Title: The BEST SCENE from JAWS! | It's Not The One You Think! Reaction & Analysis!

But see, this is where it gets interesting, because in the midst of all of this, or really within all of this, is a beautiful song that's playing. It's very childlike, it's very light, has a brighter melody, but below that melody is this beautiful cello, just,
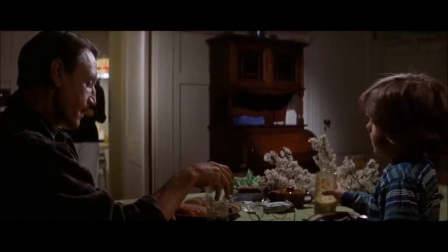(7:36)
I don't know, fucking two octaves down or some shit. It's very ominous.
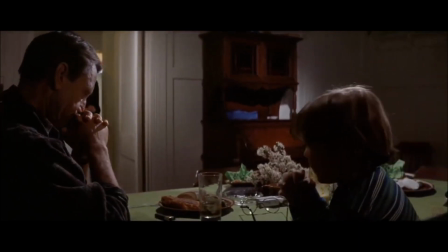(7:40)
I mean, it's almost like it's literally the shark of the scene.
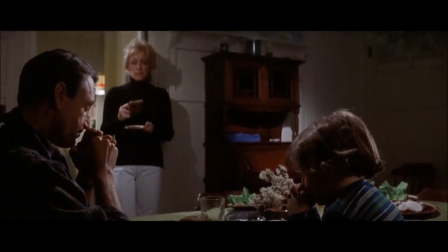(7:44)
And of course, the titular song of Jaws is a very low, low, low, low piano note.
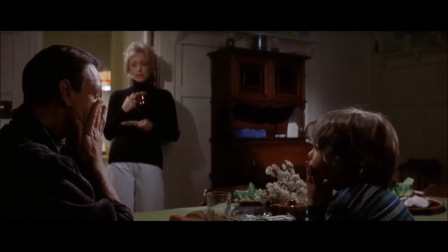(7:51)
But cellos often, well, they excel in high notes and low notes, but they excel in extremities.
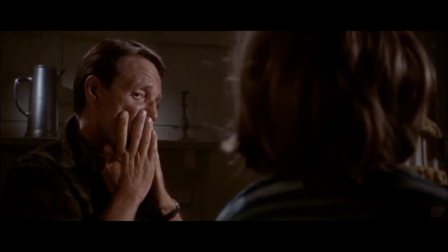(7:57)
And in this case, we're using the very low notes of the cello, which is, again, very fitting considering it's about a shark.
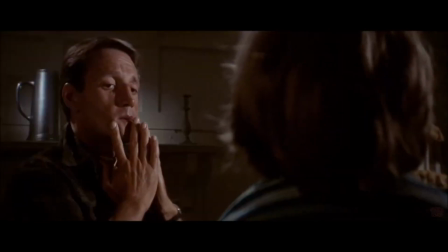(8:04)
It's swimming slowly below the dialogue, below what's happening on screen, eerily below.
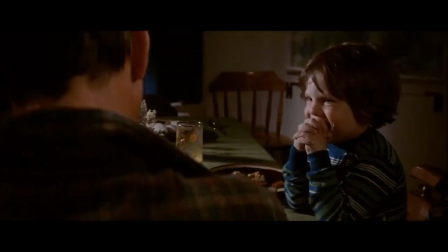(8:12)
But see, that set of low notes that this song has throughout the scene is what the dad is thinking.
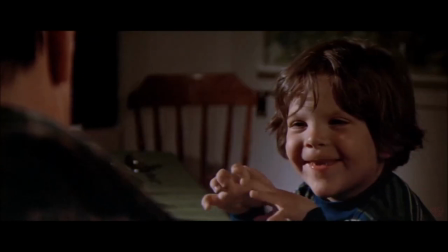(8:18)
The anxiety and anger towards the shark situation. I mean, it's literally the shark just violating his head in this instance. And really, the whole town. I mean, that's the narrative of this entire, you know, moment, is the damn shark. However, the kid is the lighter melody that's above.
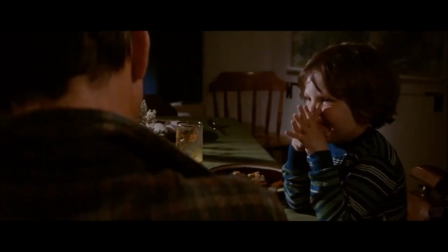(8:37)
And even the instrumentation, it sounds pretty childish. It sounds almost like a little xylophone.
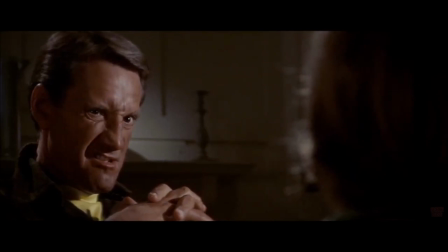(8:42)
And the melody is being playful, and it's what the kid is doing, right? We really can't not see this dynamic play, because it's playing right in front of us, right?
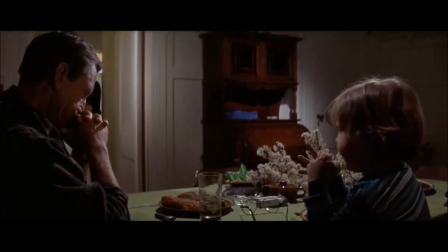(8:53)
The dad is the low notes, and the kid is that light melody.
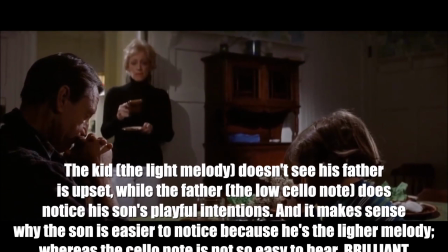(8:58)
We see that, right, happening right in the dinner table. And the music, however, is quite the opposite, because it's quite subtle. It's very easy to miss all these things. It's almost like what you have to do to catch a shark. Be patient. And pay attention. It's just all brilliant. It's absolutely genius, and it encapsulates everything that is great about this scene and about this movie. It's really the score, too. I mean, that's really the cherry on top of this scene. And really, part of the reason too why it spoke to me is because what happens in this scene, it just really inspires me to be a good father. Like, one day. I don't want to be rugged and be that unplayful father, you know, that one just that's so irritable, you know, that you don't want to speak to, that you don't want to trust, or you don't feel like trusting, you feel like you can't have fun with. Like, I don't want to be that guy. I don't want to let my emotions and my daily job take over my head, take over my ability to enjoy my family and to give them the time and the love, you know, outwardly that they need. I want to bond with them.
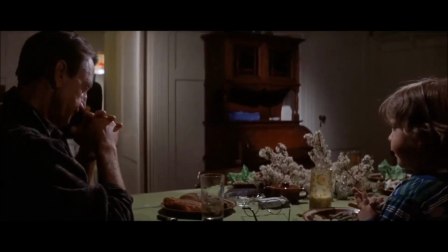(10:03)
And this scene right here, though, is just a perfect example of you're human.
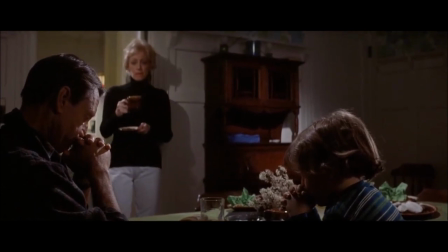(10:11)
This is going to happen to you. Terrible things are going to happen that will screw you over from
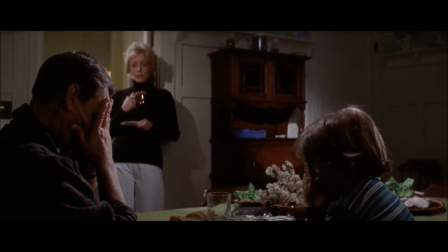(10:17)
effectively bonding with your family correctly and being, you know, that ideal father.
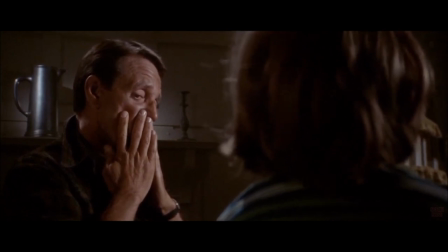(10:22)
But again, you're human. So you're going to fail at it sometimes in some ways, but you can still bounce back.
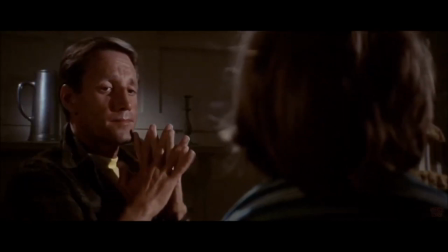(10:29)
And he did so, you know, instead of resorting to anger, instead of yelling at his son and being like, don't you understand?
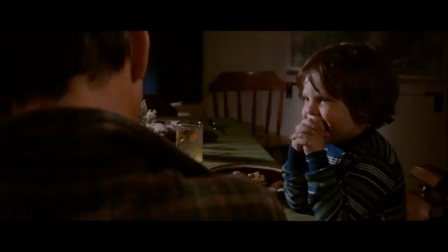(10:34)
I'm angry right now. Leave me the hell alone. Get the hell out of here. Stop fucking copying me.
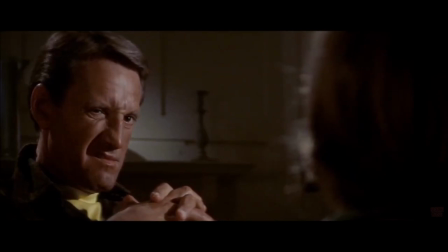(10:39)
He gives in a little bit, but he might have been playing with his son or a little bit of both because he's human. He released a little bit of his anger, and I do that all the time. I mean, I do that all the time. Let me just give you a little example. It's kind of like when you're walking and you fucking hit your toe somewhere, or you hit your face, or you hit some part of your body. There is a special 2 seconds that happens when you hit that part of your body with some object that, you know, you had almost no control over. The split 2 seconds of pure anger, like literally Satan is just fosters inside you and screams when you hit yourself with anything for like 2 seconds. And then if you're a rational person, you don't punch it back like some people do.